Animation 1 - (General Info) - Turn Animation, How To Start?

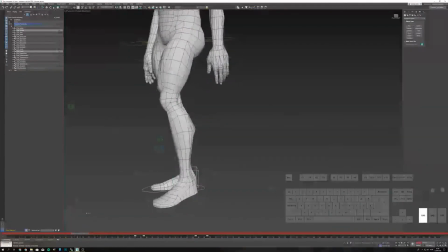1210s
So this is better, but it's really, really artificial, because it's just like zzz, it would work for a robot. But since we're humans, we need to introduce a little bit of an overlap. And the thing that makes it so artificial looking is that that's segmented type of movement.
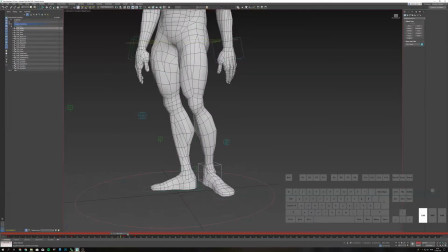1229s
So we have first lift, then move, stop moving, then plant. That's not what we do in reality.
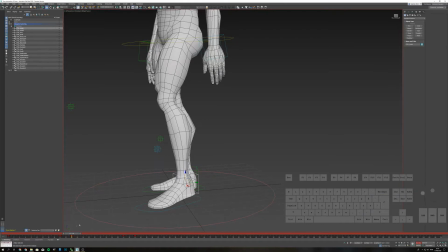1236s
In reality, we actually glide from one to another, and we have quite a bit of an overlap between all of these. So what needs to start happening is that we need to start lifting the heel,
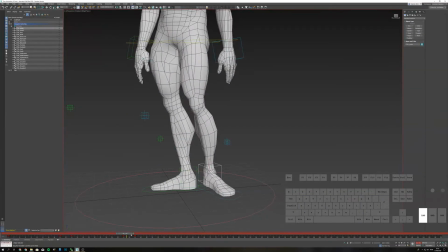1248s
then start moving, and then start planting the heel and stop moving as well.
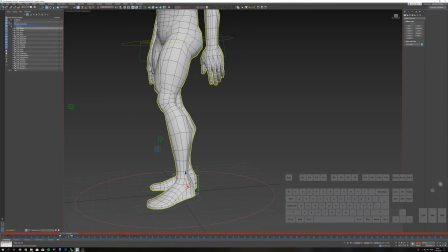1255s
So what I'm going to do is I'm simply going to offset the time for the ankle itself, so that we get, if we start moving, if I see that we're starting to move at frame 22, then I'm just gonna move it like this so that we start moving,
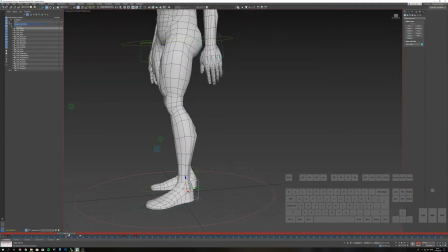1276s
and maybe even more. There we go. So we just start lifting, and immediately the next frame we start moving as well.
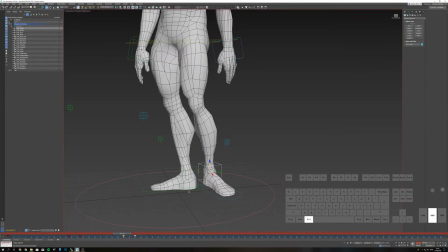1286s
And for the plant, it needs to happen.
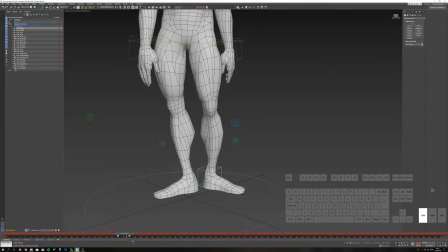1292s
We go down here, we start planting our heel, and as we stop moving, we plant the foot itself. So that way,
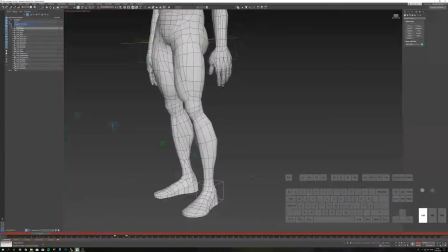1302s
you get this impression that the heel is actually pulling the leg itself, which is exactly what we want, because we're shifting the weight. So I'm going to do the exact same thing with the offset here.
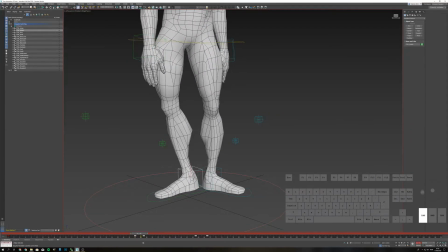1317s
So we're starting to move at frame 47, was it? Yeah. So I'm going to move this just a frame before, so that we start rotating.
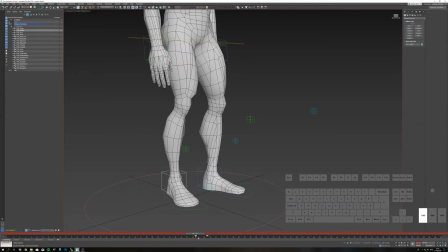1330s
Good. And we are planted, yep, at this one. So I'm just going to move this a little bit back. And now, if I hit play, still a little stiff because of other reasons that we have to fix at some point,
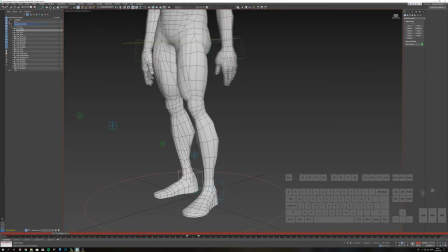1348s
but it's a lot more smooth, and it kind of makes a little bit more sense.
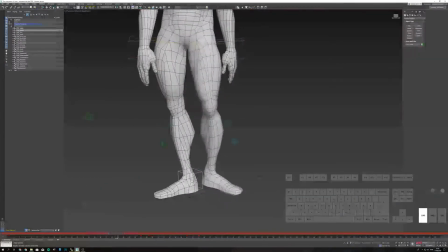1355s
So that's kind of the most important part to actually get right.
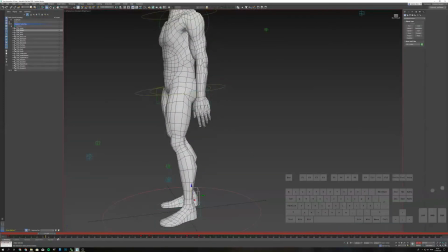1358s
Now, once you have that right, and when you're actually happy with the timing, so if I'm looking at this and the timing is a little bit too continuous,
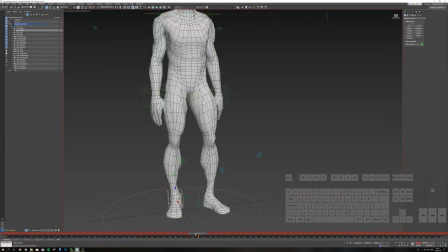1367s
then you actually go, I would need to fix those things and deal with the knees as well, because we've delayed the movement, right? So I delayed the movement of this one to 47,
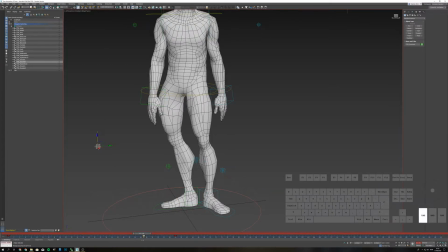1383s
so that means that this one should also be on 47, etc. And you need to kind of make sure that these things are smooth. It needs to really look good.
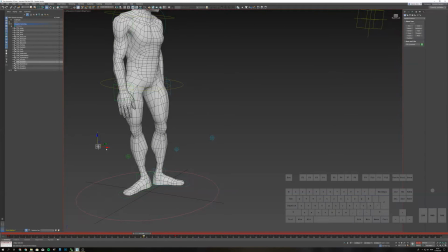1396s
So in this case, I need to move it a little bit more as well, so that we get this more natural type of look.
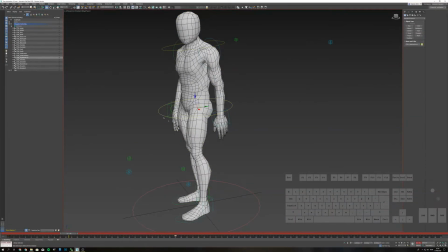1410s
And now I'm ready to actually focus on the main problems of the hips mover.
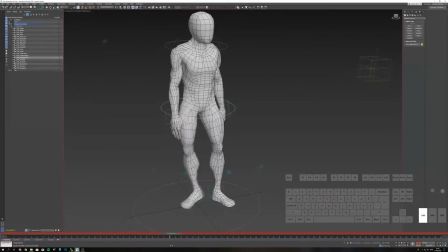1417s
And the main problems of the hips mover is that it's moving way too smooth.
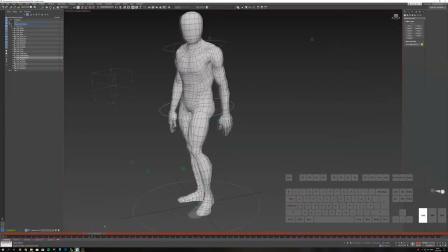1422s
It's just simply rotating. There's no weight shift, yet we are shifting our weight from one foot to another. So what actually needs to happen is that we need to prepare for the lift
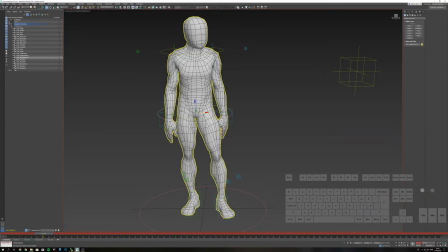1435s
by shifting all of our weight onto this foot only. So by the moment when we actually start lifting and we start moving the foot, which is, let's see here, frame 22, we actually need to be fully balanced on one leg.
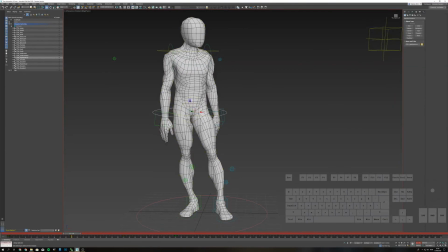1451s
And we could introduce this a little bit of a bend as well.